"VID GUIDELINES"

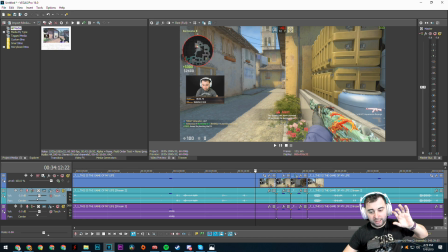(12:17)
I just thought that, you know, we can have like heartbeats like, and then, you know, kind of have like, and then zoom in on my face, you know, kind of show that it's a 1 versus 3,
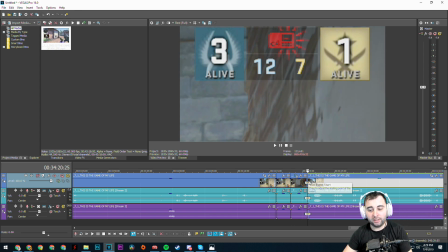(12:26)
you know, back to the action, you know, and I don't know.
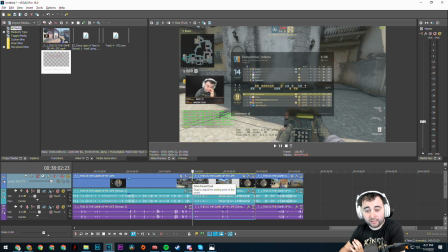(12:30)
I'm just thinking of stuff. On the other side, you have rounds where it's like this one,
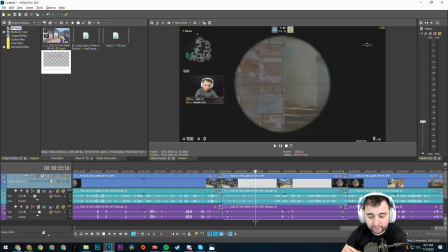(12:35)
and, you know, it starts 5v5 as usual, and then nothing happens for a long time.
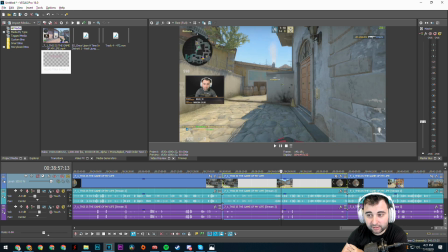(12:41)
And then we finally start getting a couple of picks.
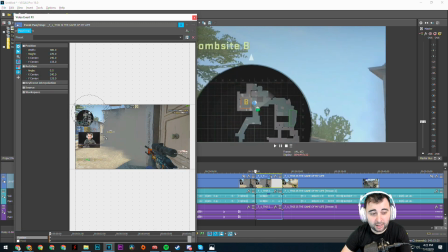(12:44)
If I zoom in right here for a second on the mini map, you can see that me and my teammate, we've taken control over B,
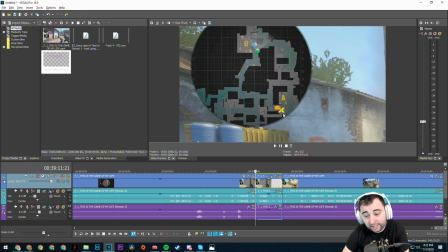(12:51)
and then our guy with the bomb for some reason is on A. Right here would be a perfect opportunity to show that it's a 3 versus 1.
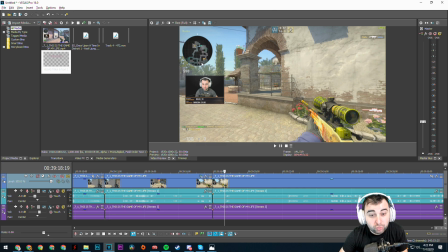(12:58)
This is a round that we should win, but our teammate's really far with the bomb, and, you know, we're running towards them.
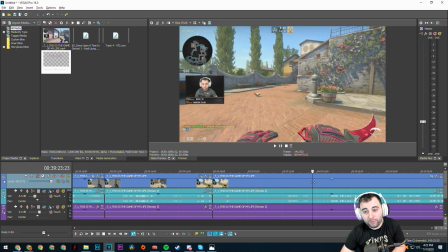(13:05)
And then our teammate for some reason decides to plant the bomb, and literally the moment he plants it, he gets killed, because the guy was hiding outside.
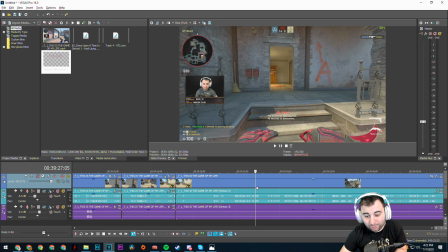(13:13)
And you can kind of show the disappointment and frustration as we try to run, and especially that he planted in the corner where we can't see it and we lose the round.
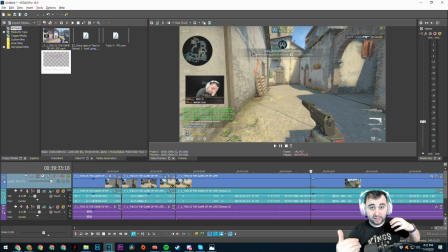(13:22)
A lot of people just kind of skipped over this round, but I feel that for somebody that's engaged in watching the video, this is like a very important round, you know, of a build up, and that's the round that took it to the 15th round, which means that, you know,
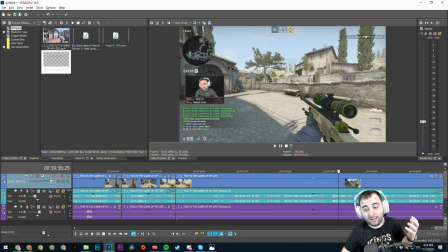(13:34)
they're either about to win or they're going to tie the game. And I don't know, just a lot of people skipped over this.
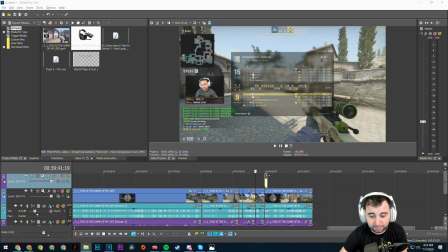(13:39)
Another thing, and I'll just use this picture for now, it doesn't really matter.
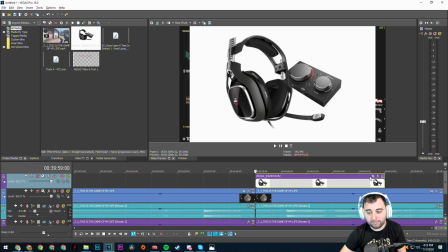(13:44)
But if you're gonna use any video, any pictures, just kind of make sure that it kind of fits on the screen.
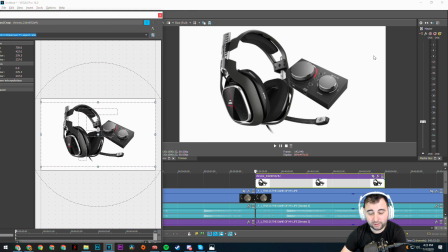(13:51)
You know, like whatever, you know, like 16:9, because that's what I'm editing.
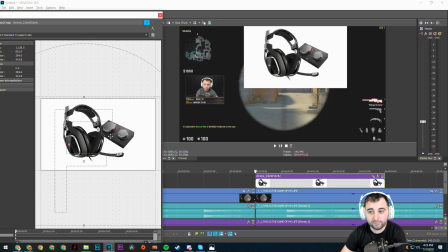(13:56)
You know, I'm not a big fan when, you know, it's like weirdly,
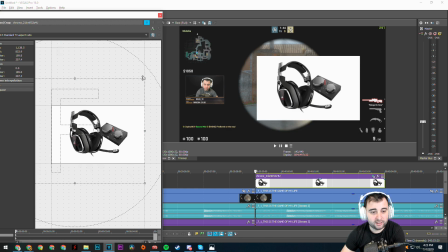(14:01)
I mean, like if you need to put it like that, yeah, but, you know, when it's like a big image and it's just kind of like
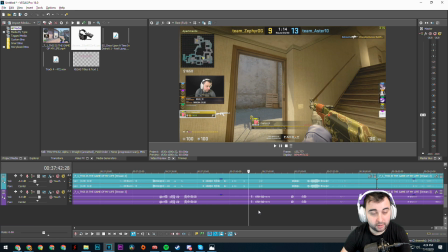(14:08)
gameplay, like blur the background or something, I don't know, just make it look nice. A lot of times it's going to be footage from the stream, and I will be talking to my stream.
Think of a number between 1 and 100.
Most of the time, none of this needs to go in at all.
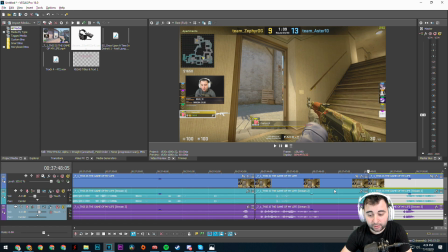(14:20)
If you need to use this footage, you know, because let's say this is the end of a round or something and I'm talking to the other, just mute my mic and show the footage,
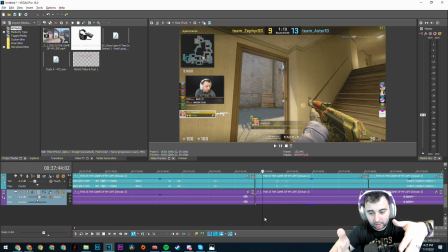(14:27)
because the viewer is engaged in the gameplay that they're watching, not me randomly talking to somebody random.
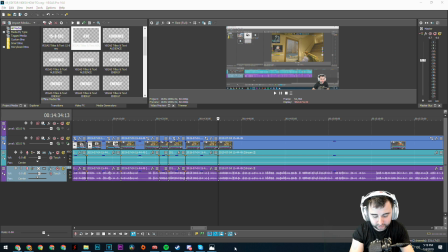(14:34)
Also, a lot of times you'll hear like my keyboard and stuff very loud when I'm not talking in game. So if there's a gameplay in the background happening and I'm not talking, but you're showing it and you hear these, and just make sure to take those out. You can just simply mute my audio level for that.
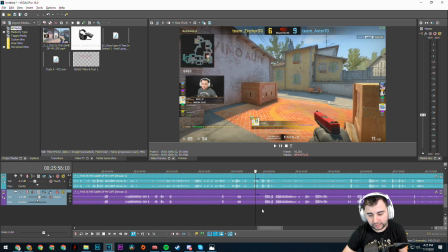(14:51)
In this one, we don't really have an example, but in terms of idiotic people and trolls,
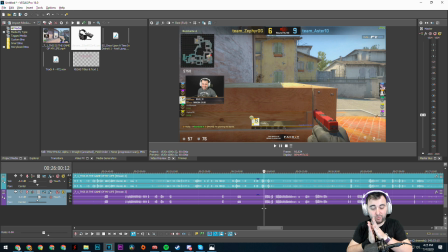(14:56)
we have to find like that perfect line between what's funny and what's abusive. So let's say we have a teammate here that's like, Nick, you're so fat, it looks like you ate a whale, you know, or something like that.
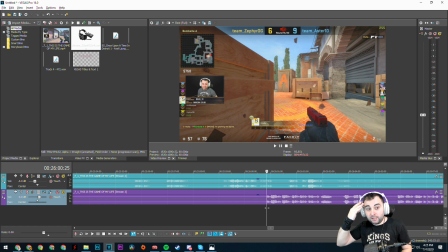(15:07)
If I put that in a video, people that are going to play with me in the future are going to think, oh, let me insult Nick, because the worst I insult him, he's going to put that in a YouTube video. So we don't want to encourage that kind of behavior just so people, you know, can get in my video. So, you know, we just gonna mute that, shut it out, cut it out.
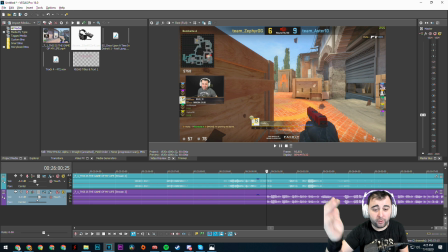(15:23)
However, if it's a team sort of like argument, if we're talking about a round, if it's something funny or something that can be used, then, you know, go ahead and use it. We just gotta find that line between what's usable and funny and what's really messed up, rude, and should never be heard online or encouraged.
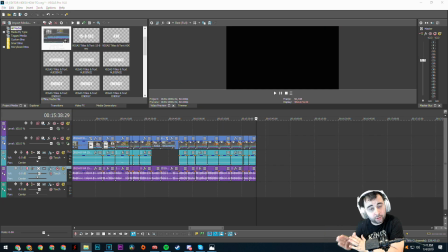(15:38)
And I'll end the video with this, but how you start the video sets the pace for the rest of the video. So make sure that the intro, even if you have to go back in the gameplay and take a scene or something to start with a good little intro. Usually I try to, you know, say something funny like, what's going on everybody, we're starting here, you know, I'm trying to give you guys some introductions for the video, but spend a little more time on the video,
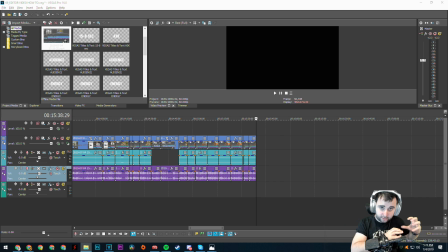(15:58)
because how you started, that's the first impact that the viewer gets, and that sets the mood for the rest of the video. So if you need to spend a couple more minutes on that, please do so. If you guys have any questions, you got my email, go ahead and do it.